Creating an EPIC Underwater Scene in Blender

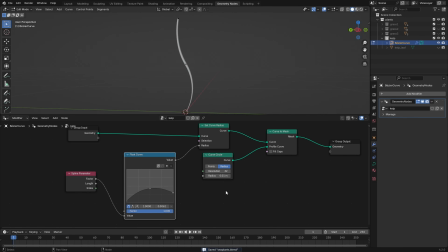249s
I created a curve and added thickness with these nodes, then set up a system to distribute the leaves using the instances on points node.
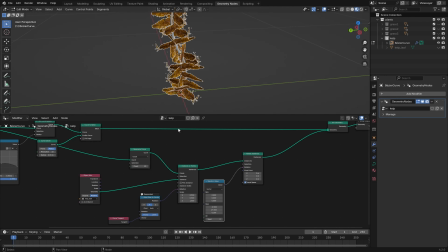257s
After resampling the curve, I then aligned and rotated the leaves as needed.
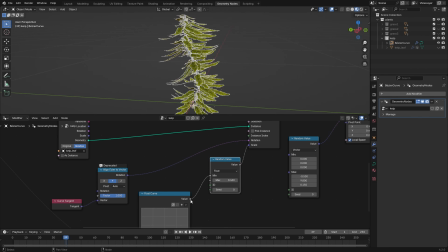262s
After adding and adjusting the material for the curve and the leaves, I animated the kelp using a wave modifier.
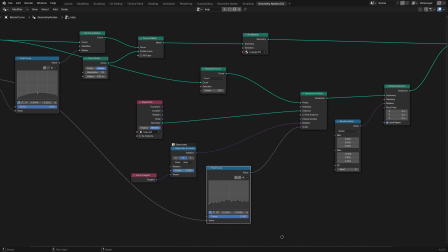269s
Feel free to copy this geometry node system if you'd like to use it in your own projects. Since I didn't have much experience with underwater environments,
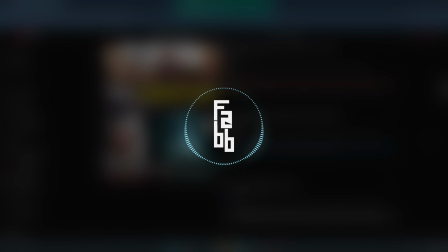282s
I started by looking up tips online, and I found this tutorial incredibly helpful.
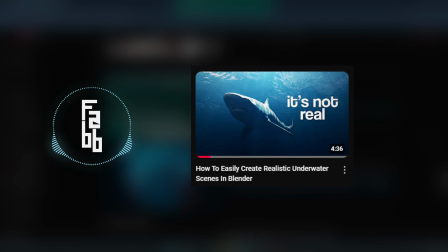287s
If you want a detailed explanation, definitely check it out.
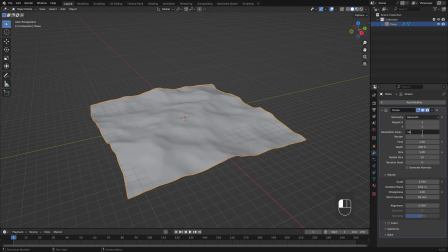291s
What I did was create a plane, add an ocean modifier, adjust some settings and add a simple material.
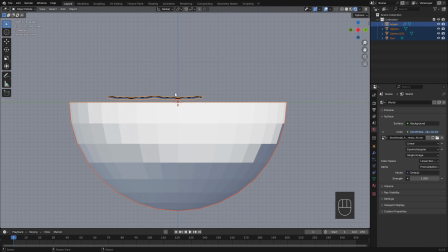298s
For the seafloor, I created a UV sphere, split it in half and placed it below sea level.
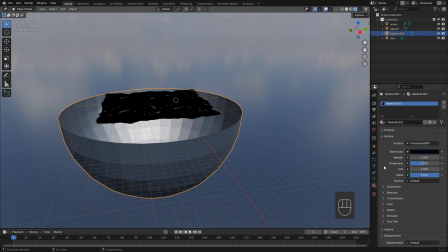304s
I gave it a very dark blue material to simulate the darkness of the depths and reduce the IOR level of the specular.
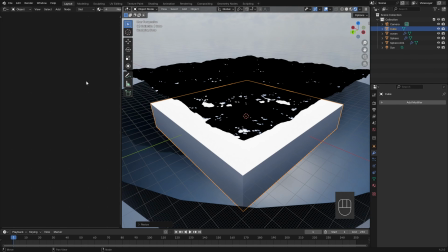311s
To add volume to the water, I created a cube, scaled it to fill the entire scene, and assigned it a principal volume material.
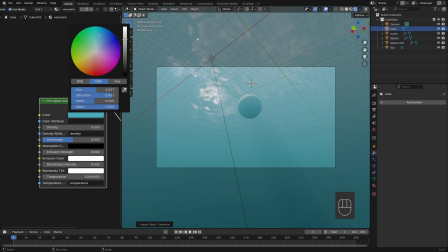319s
I increased the anisotropy to let sunlight pass through better, and adjusted the black body intensity to create a sense of depth in the water.
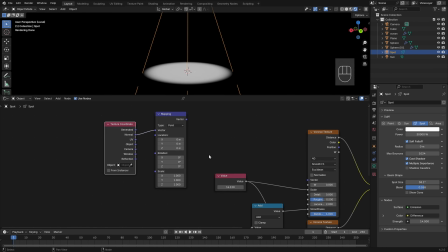327s
To generate fake caustics, I used this node system attached to the light output of a spotlight.
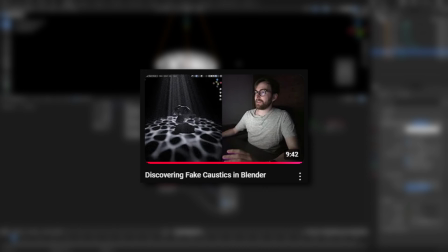333s
Credits for this setup go to this video. Check it out. Now it's time to shape the terrain.
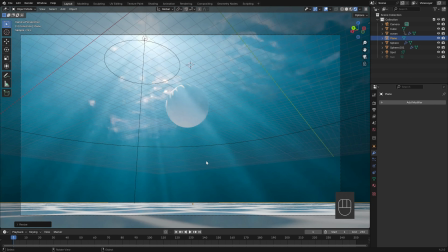339s
First, I created a plane, subdivided several times and roughly shaped it with sculpting.
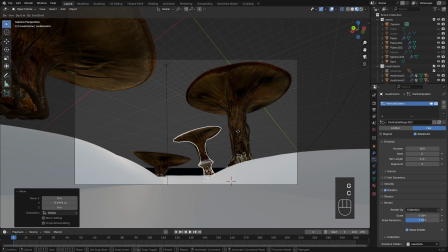344s
Then, I imported the previously modeled mushrooms and placed them as close as possible to the original concept.
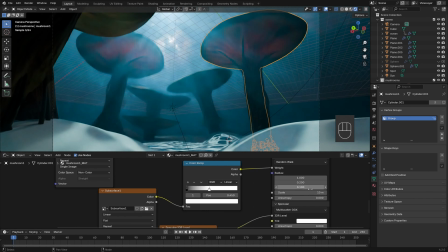351s
Inside the principal volume, the subsurface effect tends to fade, so I had to increase its strength and use the emission node to help.
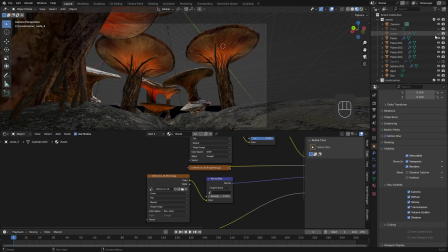359s
I then assigned the basic PBR material to the terrain and scattered the 4
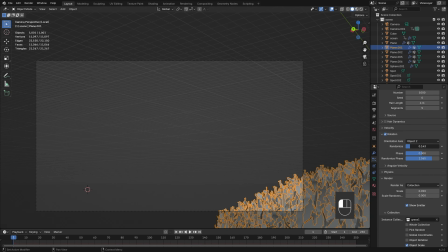365s
plant collections after importing them into the scene and using a hair particle system.
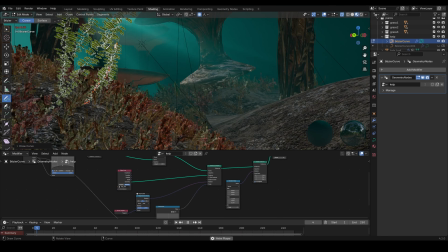370s
For the kelp, I took advantage of drawing curves freely, creating various shapes and positioning them optimally.
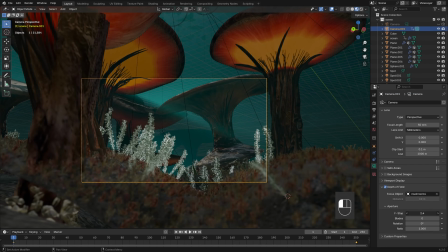377s
After that, I spent some time adjusting the lights and colors of the scene,
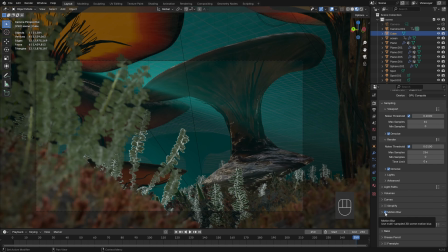382s
duplicating some mushrooms in the background to enhance the sense of depth, and positioning the camera with 2 simple keyframes.
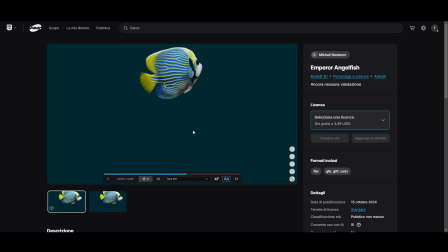389s
To add more movement and life to the scene, I decided to include some fish swimming around. I found these 2 pre-animated models on Fab and imported them into a new Blender file.
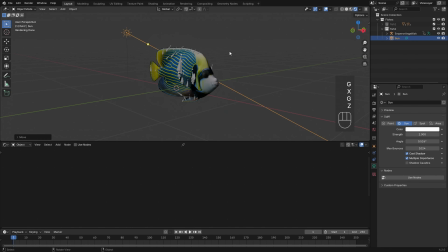400s
After adjusting the materials and duplicating some of them to create a school of fish, I added them to the scene.
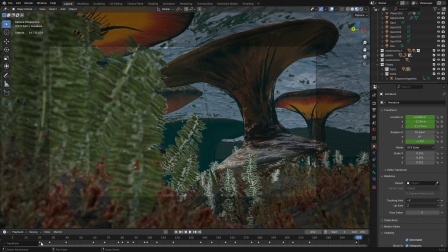406s
To make the fish move from one point to another, I simply added 2 location keyframes to their existing animation.
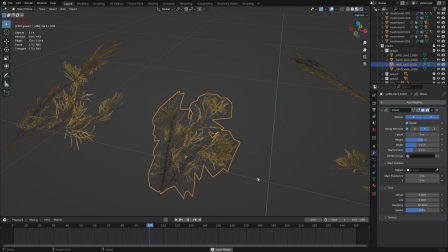414s
For the plants, I used the same approach as with the kelp leaves by adding a wave modifier and tweaking the settings. And finally, the scene is ready to be rendered.